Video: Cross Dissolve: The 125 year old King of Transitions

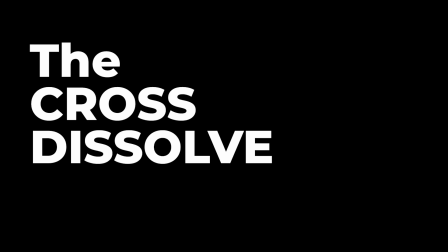0s
Let's talk about the cross dissolve. It's probably the most frequently used transition ever, unless you count the cut as a transition, which I don't, and it looks like this.
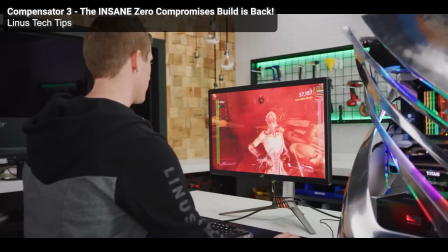10s
One video gradually disappears, while the next video gradually appears.
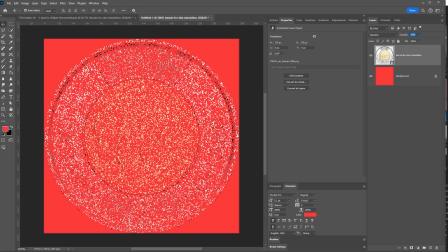15s
Note that this is completely different from the other type of dissolve found in Photoshop and other programs,
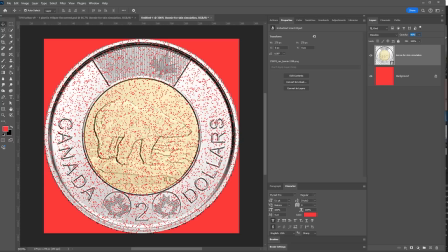21s
where random pixels disappear one by one until the whole image has been replaced.
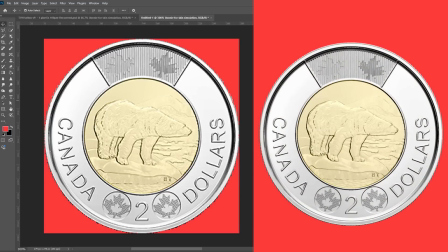27s
See the difference? We're not talking about the pixely looking one.
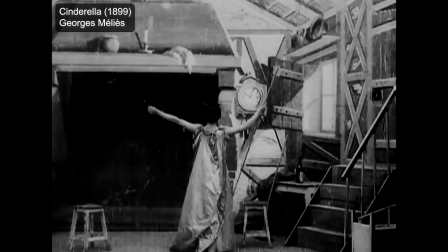31s
Anyway, the cross dissolve, also simply known as the dissolve, was first used in
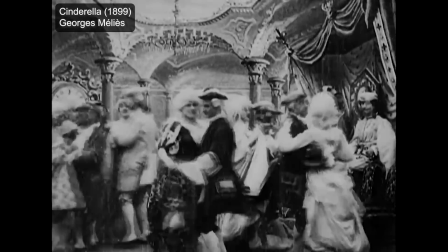38s
1899 in Georges Méliès's Cinderella to indicate the passage of time and to move from one scene to another.
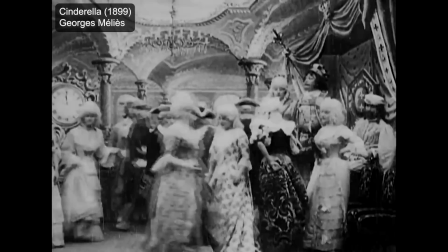45s
He couldn't do it perfectly.
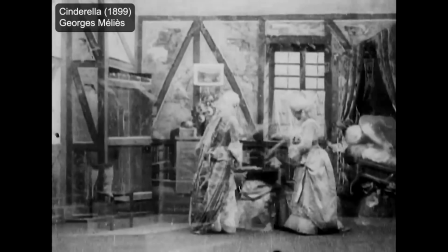47s
Because of technical film reasons, there's an awkward cut just before the transition starts and just after it ends, but it doesn't matter.
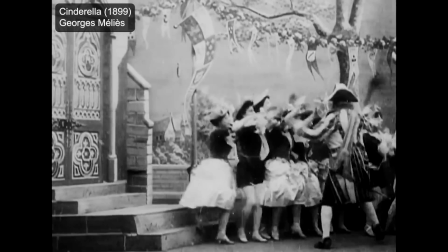55s
This is still a dissolve. And today,
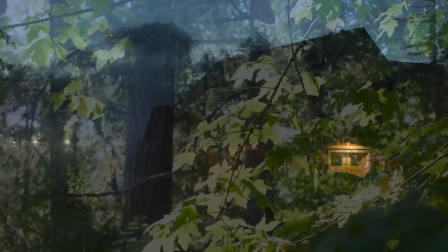58s
125 years later, we still use the cross dissolve transition to indicate the passage of time and for moving from one scene to another.
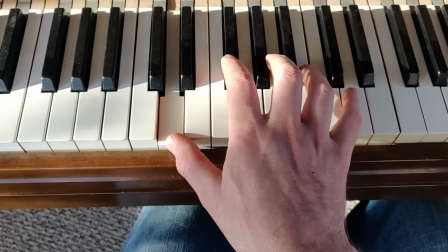67s
It's absolutely timeless.
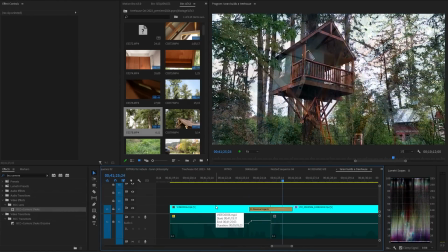69s
Also, the longer the cross dissolve lasts, the more time is being indicated to have passed.
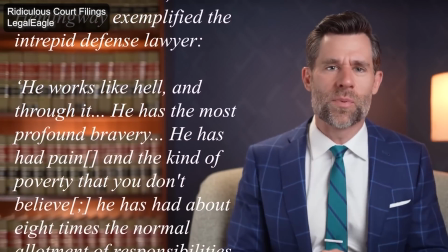76s
Or it can be used to bring extra emphasis to something, like this dramatic quote from a court case.
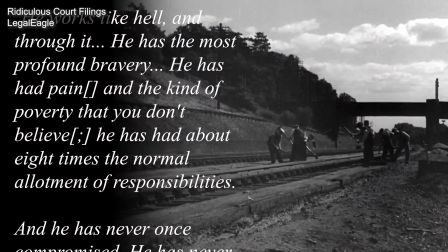82s
But dissolves are useful for far more than that.
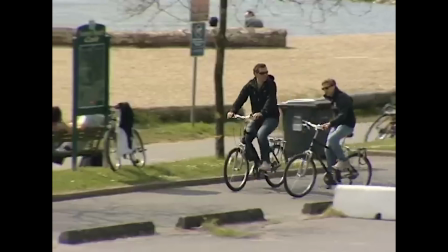86s
For example, when going from a shot that is in motion to another shot that's not in motion,
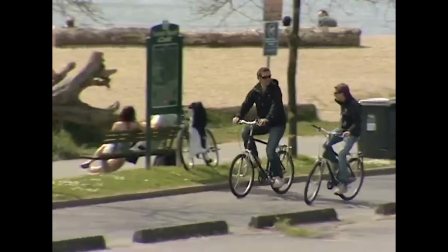92s
it's sometimes better to use a dissolve instead of a cut. A cut can be more jarring for the viewer in these circumstances.
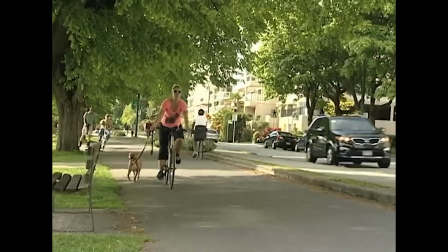100s
I learned this little trick at BCIT, which is why this example footage is such low resolution.
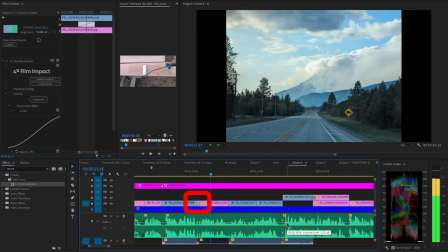105s
Looking over my own Eclipse videos, I was surprised to see that I still do this.
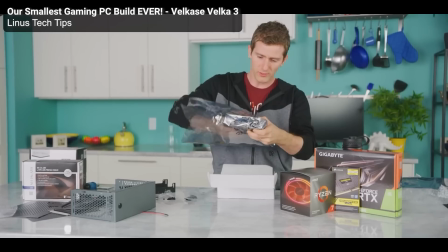110s
When going from footage to a still graphic, I will often use a cross dissolve.
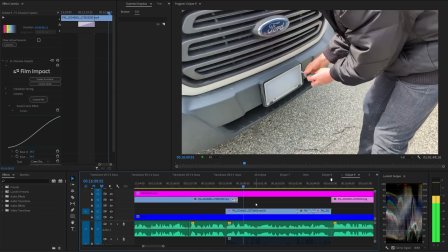115s
A dissolve is also useful when going from motion to motion, from still to motion, and from still to still.
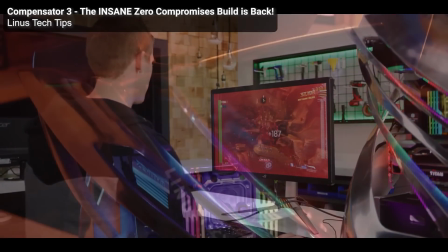123s
It's also useful when going from A-roll to B-roll, from B-roll to B-roll,
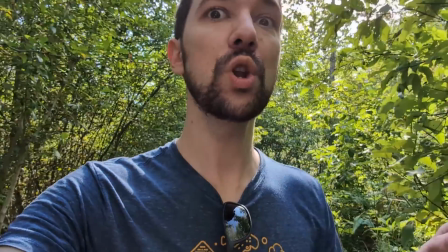129s
from B-roll to A-roll, and even from A-roll to A-roll.
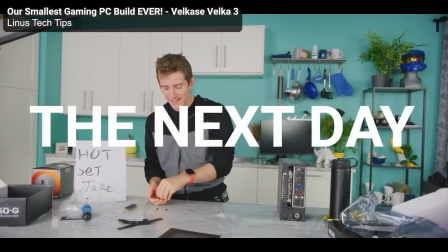135s
And it can be used to make text or graphics appear or disappear, whether they're full frame or smaller than the frame. Now, that's a lot. That's like everything. And yeah, that's the biggest problem with the cross dissolve. It's a double-edged sword. It's so useful that it's very easy to overuse it. And that will lead to transition fatigue in your audience. But I'll explain that a little bit later. I can only think of a few places to not use a cross dissolve. I will never use it when transitioning from unmoving A-roll footage to that exact same unmoving A-roll footage. I think that just looks incredibly amateur. Remember, a good transition will convey information, but there's nothing to be conveyed here. We're just in the middle of a monologue. The audience doesn't need to be given the implication that time has passed between those two shots. It probably has, but that's completely irrelevant for the content. I also don't usually use it when transitioning from one A-roll shot to a different A-roll shot. I'll either use a cut or some other transition like a push or a wipe. It just feels weird to me to use a dissolve for this.
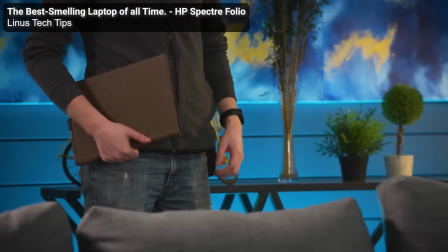210s
As my career progressed, I also started to shy away from using the cross dissolve when going from B-roll back to A-roll,
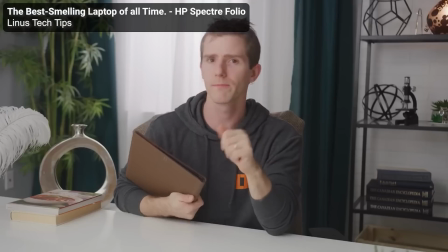218s
but I couldn't really tell you why. The cross dissolve is just so dang useful, I still find myself using it in places where I need a transition, but I just can't think of a better one to use.
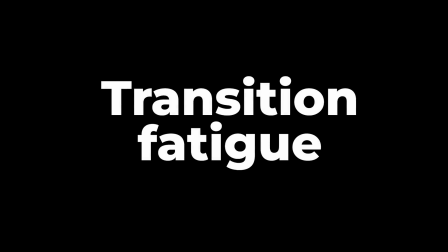230s
So, let's talk about transition fatigue and how to avoid it. This doesn't apply to the cut, because the cut is not a transition, but that's just my opinion, man.